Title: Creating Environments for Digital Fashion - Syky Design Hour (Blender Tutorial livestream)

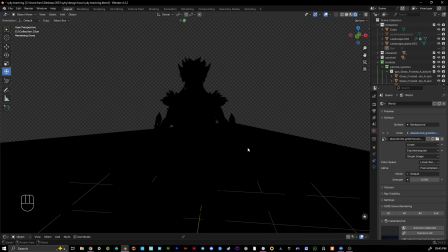(41:20)
So the other add-on I mentioned with Try Lighting, you can go Shift A and then add 3-point lights, making sure that you've clicked on an object.
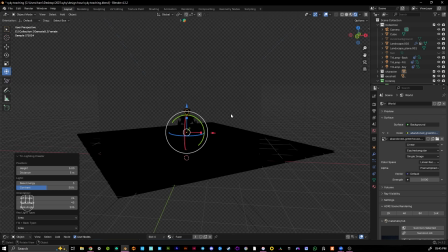(41:30)
What this is going to do, it's always the wrong scale. I don't know why.
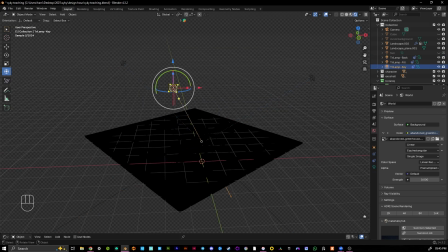(41:35)
I'm going to just hide the cube for now. But it's going to give you 3 lights that are all tethered like to the origin point of this object.
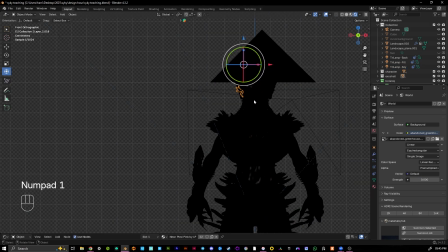(41:43)
Obviously I have the face separated on this file. Okay, it's dark so I can't see.
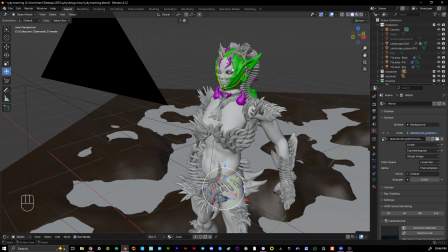(41:49)
I have the face separated into a mesh, and the origin point is completely in the wrong spot, so I'm gonna just change that.
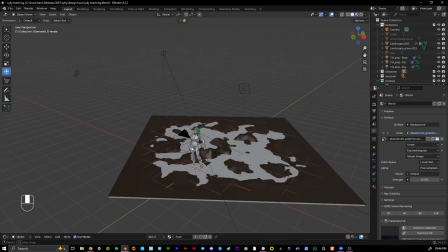(41:57)
Yeah, so now the lights are tracking to the face.
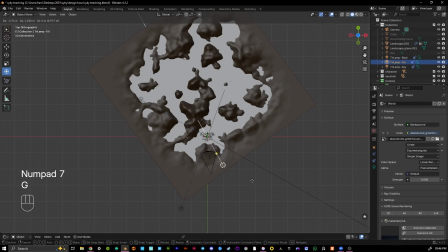(42:02)
And if we move these lights all in, they're way too far away.
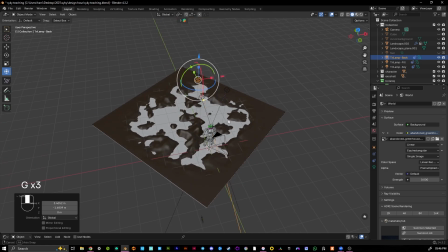(42:07)
Kind of move them something like this. And they're too high up as well.
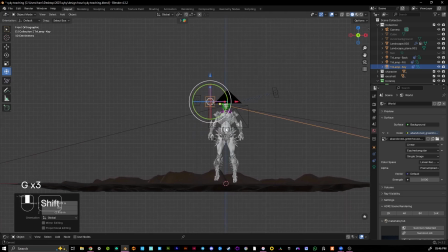(42:14)
I'm being super rough because I don't use this all the time. I'm normally doing it kind of myself from scratch.
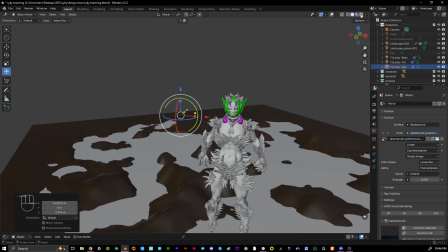(42:22)
And now if I head over,
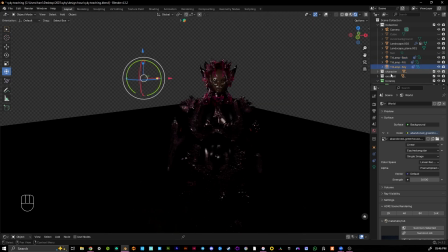(42:26)
you can see that we've got some lighting. So we have a back, a fill, and a key. And this is like very traditional photography lighting terms. This is how a lot of photographers light up their work. I'm gonna hide the camera because it's annoying me.
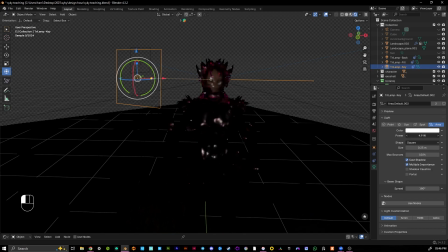(42:42)
And so the key light should always be quite strong, just so you can kind of see the face. Your backlight, for me, I like a backlight that's quite big.
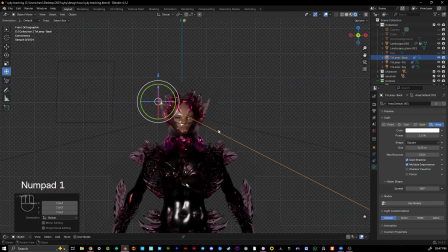(42:54)
And you'll see, if I head over to orthographic view, it depends on your subject. If you have a lot of glass materials, the bigger the light, the bigger the reflection. And if we make the light smaller, the reflections in glass and metals and things will be a lot smaller.
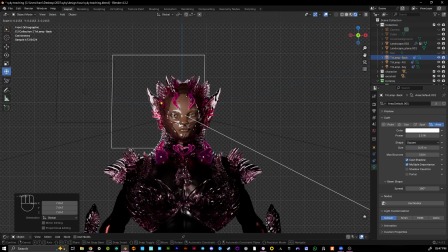(43:10)
And this completely depends on what you're trying to show off. Sometimes you want like a really big soft light. Sometimes you want to show these like smaller reflections, which can look nicer. But the backlight, I will quite often make a tall one that's sort of the same height as the character,
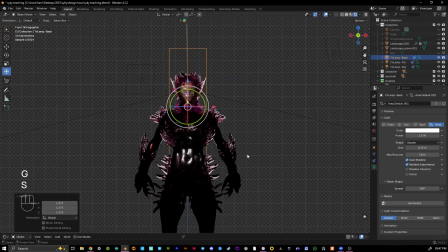(43:24)
throw it behind, and then it helps to separate the character from the foreground. The fill light is just there to fill in a little bit extra of the face,
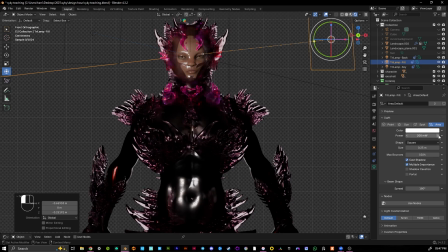(43:36)
and it's probably too bright because you don't want to see the fill like that much.
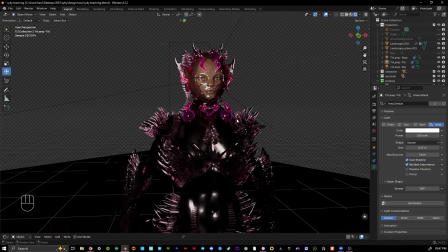(43:43)
And yeah, it looks okay. It looks quite rough, just because like the way these lights are set up by default is not quite the way I normally do it.
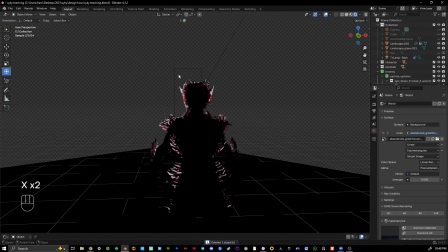(43:52)
So I'll go ahead and delete them and show you the normal way that I do it from scratch.
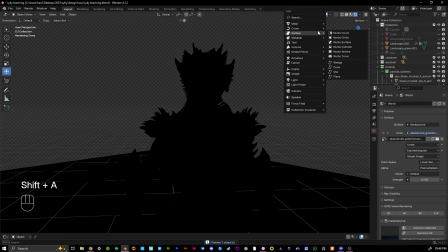(43:58)
So we start off no lighting, Shift A, light area.
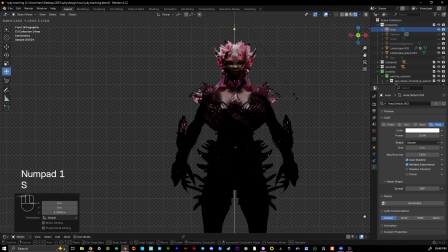(44:07)
You can also be, I also love a very dramatic kind of overhead, bright light.
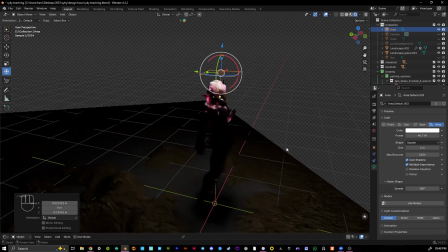(44:15)
Something like this could be really nice for this piece. But I always start off, actually I always start off with the backlight.
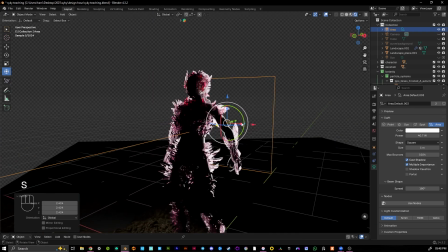(44:24)
I'm gonna scale it up a little bit, bring the width down.
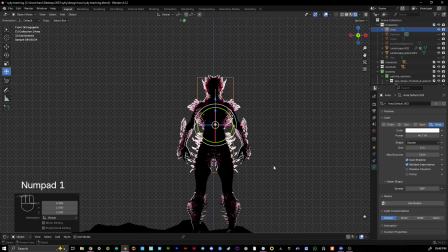(44:29)
And when I'm setting up things, I always like to use the keyboard shortcuts, like one from the front, 3 from the side, 7 from the top.
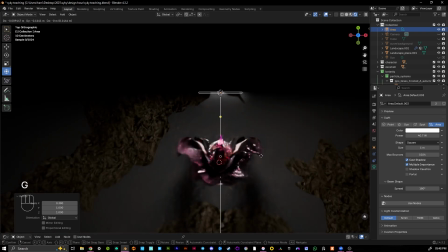(44:37)
That just helps speed things up. I don't usually bother tracking the light to the object.
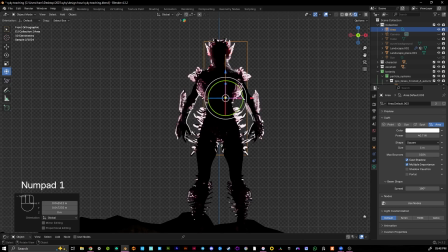(44:43)
And if we bring back the cube,
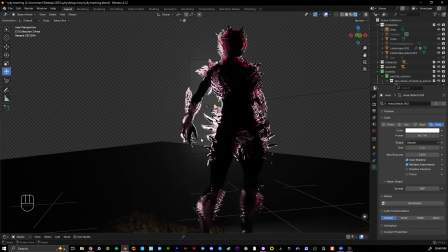(44:49)
You see that we have a little bit of interference here, like with the fog.
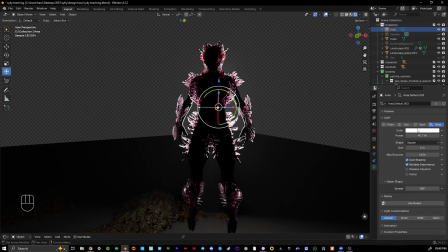(44:54)
Yeah, it looks good. Backlight, you can also have a bit of fun with. Change the color of it. This is kind of what's going to add drama to the piece. Let's make it pink.
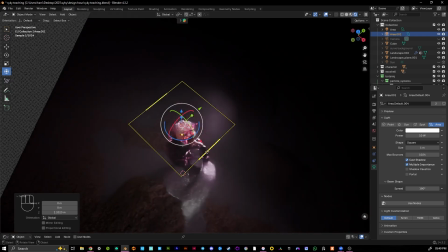(45:05)
And then, yeah, same way as the kind of example one.
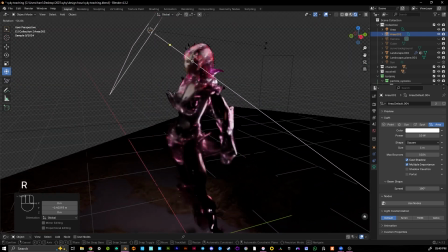(45:12)
We go for a key light on the side.
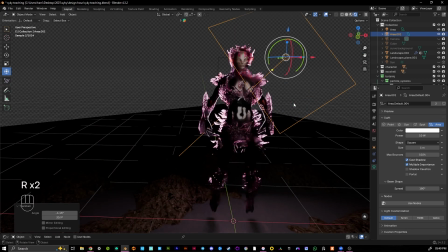(45:18)
Maybe even they name the other way around, key and fill. I might have that wrong.
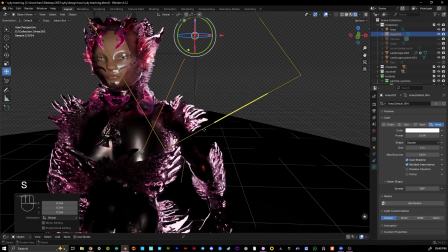(45:23)
Someone might have to fact check for me.